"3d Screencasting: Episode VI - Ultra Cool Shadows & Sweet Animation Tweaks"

Welcome to part 6, the final episode of my 3D screencasting series. In today's episode we're going to learn how to create ultra cool 3D shadows and we're going to make some subtle refinements to our animation that really helps sell the motion. Let's get started.
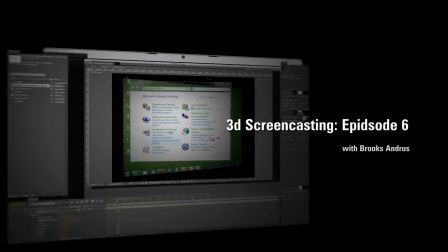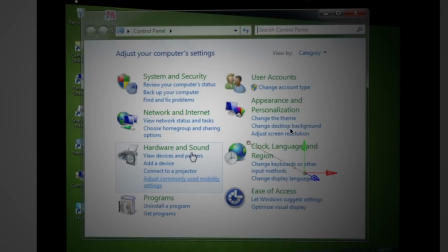0:29 Okay, but there's a couple of things that are missing here, well actually one big thing, and that's the shadow on this control panel.
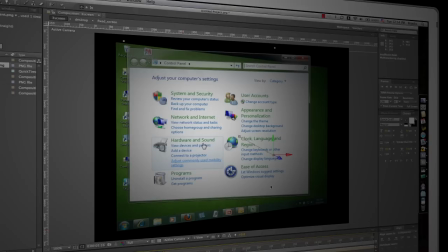0:35 I'd like to see a shadow on this because we've got a 3D light shining in it.
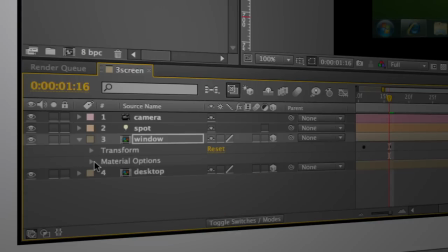0:39 Now in order to have a shadow show up we're going to actually twizzle back the transform properties and come down to this window compositions material options.
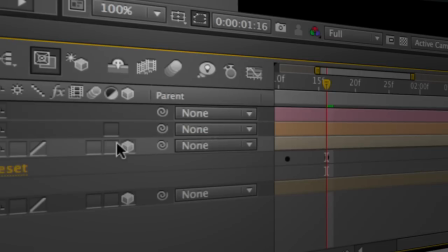0:47 These material options show up when you toggle on the 3D layer capability.
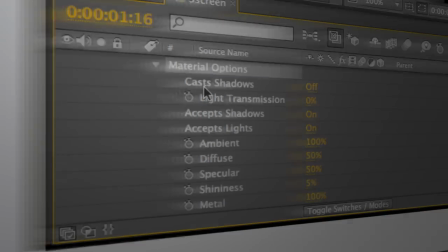0:52 So we'll open those up and we're going to come over to cast shadows and we'll make sure that's turned on.
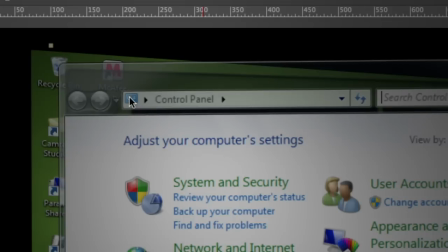0:57 And you can see the shadow starts to show up behind here but I'm not real happy with this so I'm going to go ahead and
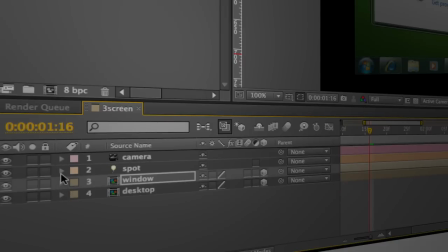1:03 play around with the spotlights position and properties and try and get it so that I've got a shadow set up the way I want.
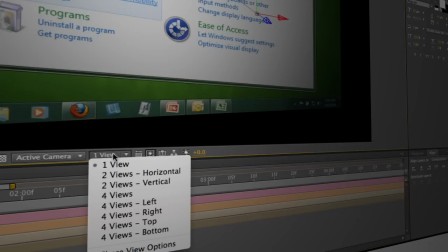1:10 In order to do this I'm gonna switch my view to two views horizontal.
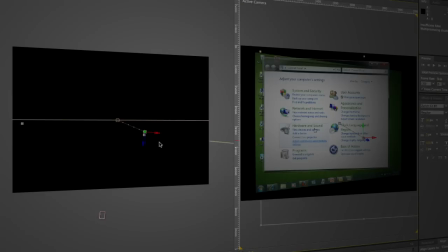1:14 We're gonna make this one fit and now I'm just gonna grab my spotlight and I'm gonna start playing around a little bit.
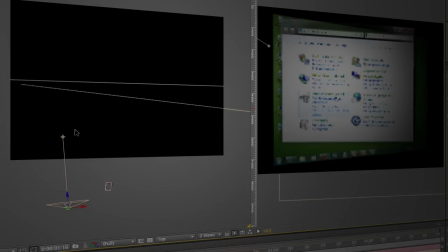1:22 So let's bring in a little bit, maybe change that point of view.
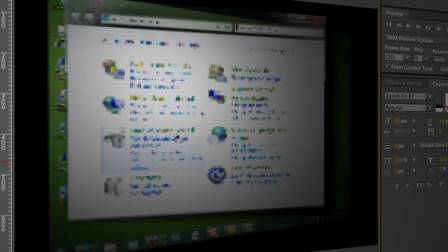1:30 And you can see just by moving the spotlight around I'm starting to get the characteristics that I wanted to see here.
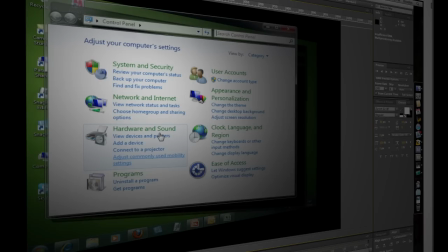1:36 If we come over to one view here and we take a look, you notice now I've got this shadow that's extending off to the right and below.
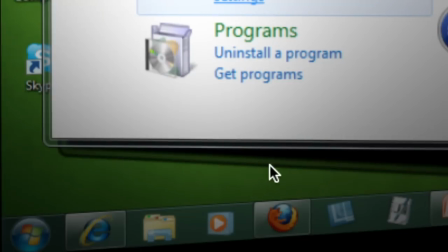1:45 You can see it behind it there. You can even see areas that are less transparent versus more opaque in the shadow.
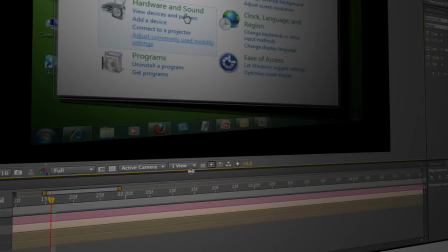1:52 So that's a pretty cool effect.
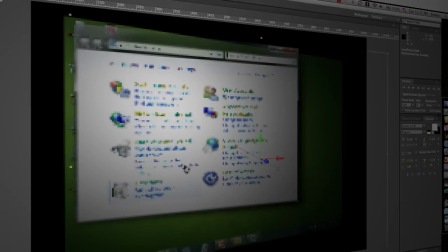1:54 And when I zoom in on that timeline and you can see now I've got this really, really, really cool looking animation.
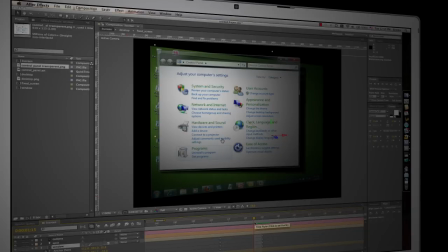2:02 Now a couple more things I want to do to sell the the fact that we've got motion here is I want to turn on motion blur here for this layer.
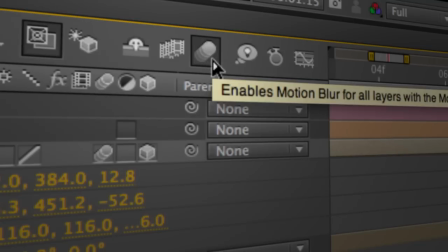2:11 So I'll turn on the motion blur toggle and I'll make sure it's enabled. So I'm going to click it there and what that does is now when this there's actually motion of
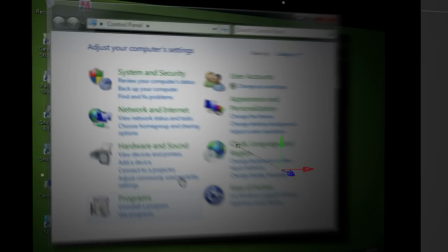2:19 this panel you can see I get this blur effect and that actually helps sell the fact that you've got movement going on.
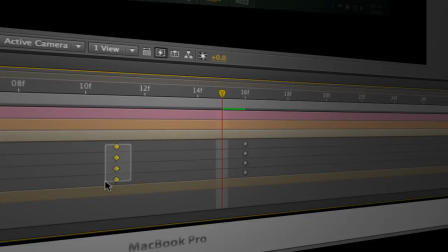2:25 The final thing I'll do is actually just add a little bit of an ease in so I'll select these first keyframes and go ahead and choose
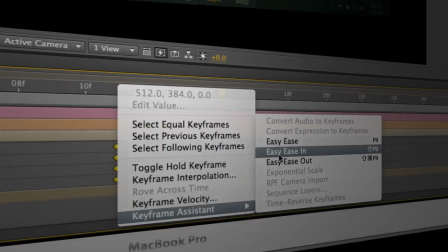2:32 keyframe assistant easy easy okay and we'll go ahead and move back a little bit and do a ram preview and see what we've got here and
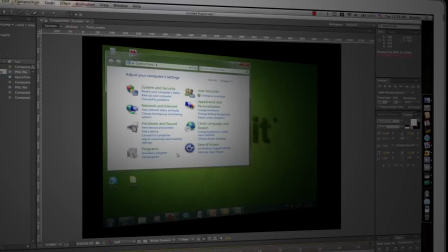2:44 you can see from a rain preview we've got this really cool little movement out very beautiful very cool looking effect here hey thanks for watching you guys you made it through the super long tutorial and I really appreciate you taking the time to spend with me. Well, if you can't tell, I'm super excited about this whole space, right? We get to create this really gorgeous looking footage and make it look different than people have ever seen before, right? It's just beautiful to look at. It's fun to play with. And I'm super excited about the whole venue arena that we're in right now. But it's early days. These are just really early ideas, just showing you how the terrain looks like. And I'm really counting on the rest of you to go out there and take these ideas, refine them, expand them, and blow them up. Let's change people's attitudes about screencasting. Let's change people's attitudes about learning. It can be fun, it can be fun to watch a screencast, and we just have to put a little bit more effort into it and refine our techniques. Now that I'm off that soapbox, thanks again. I'll see you guys next time. Until then, happy screencasting.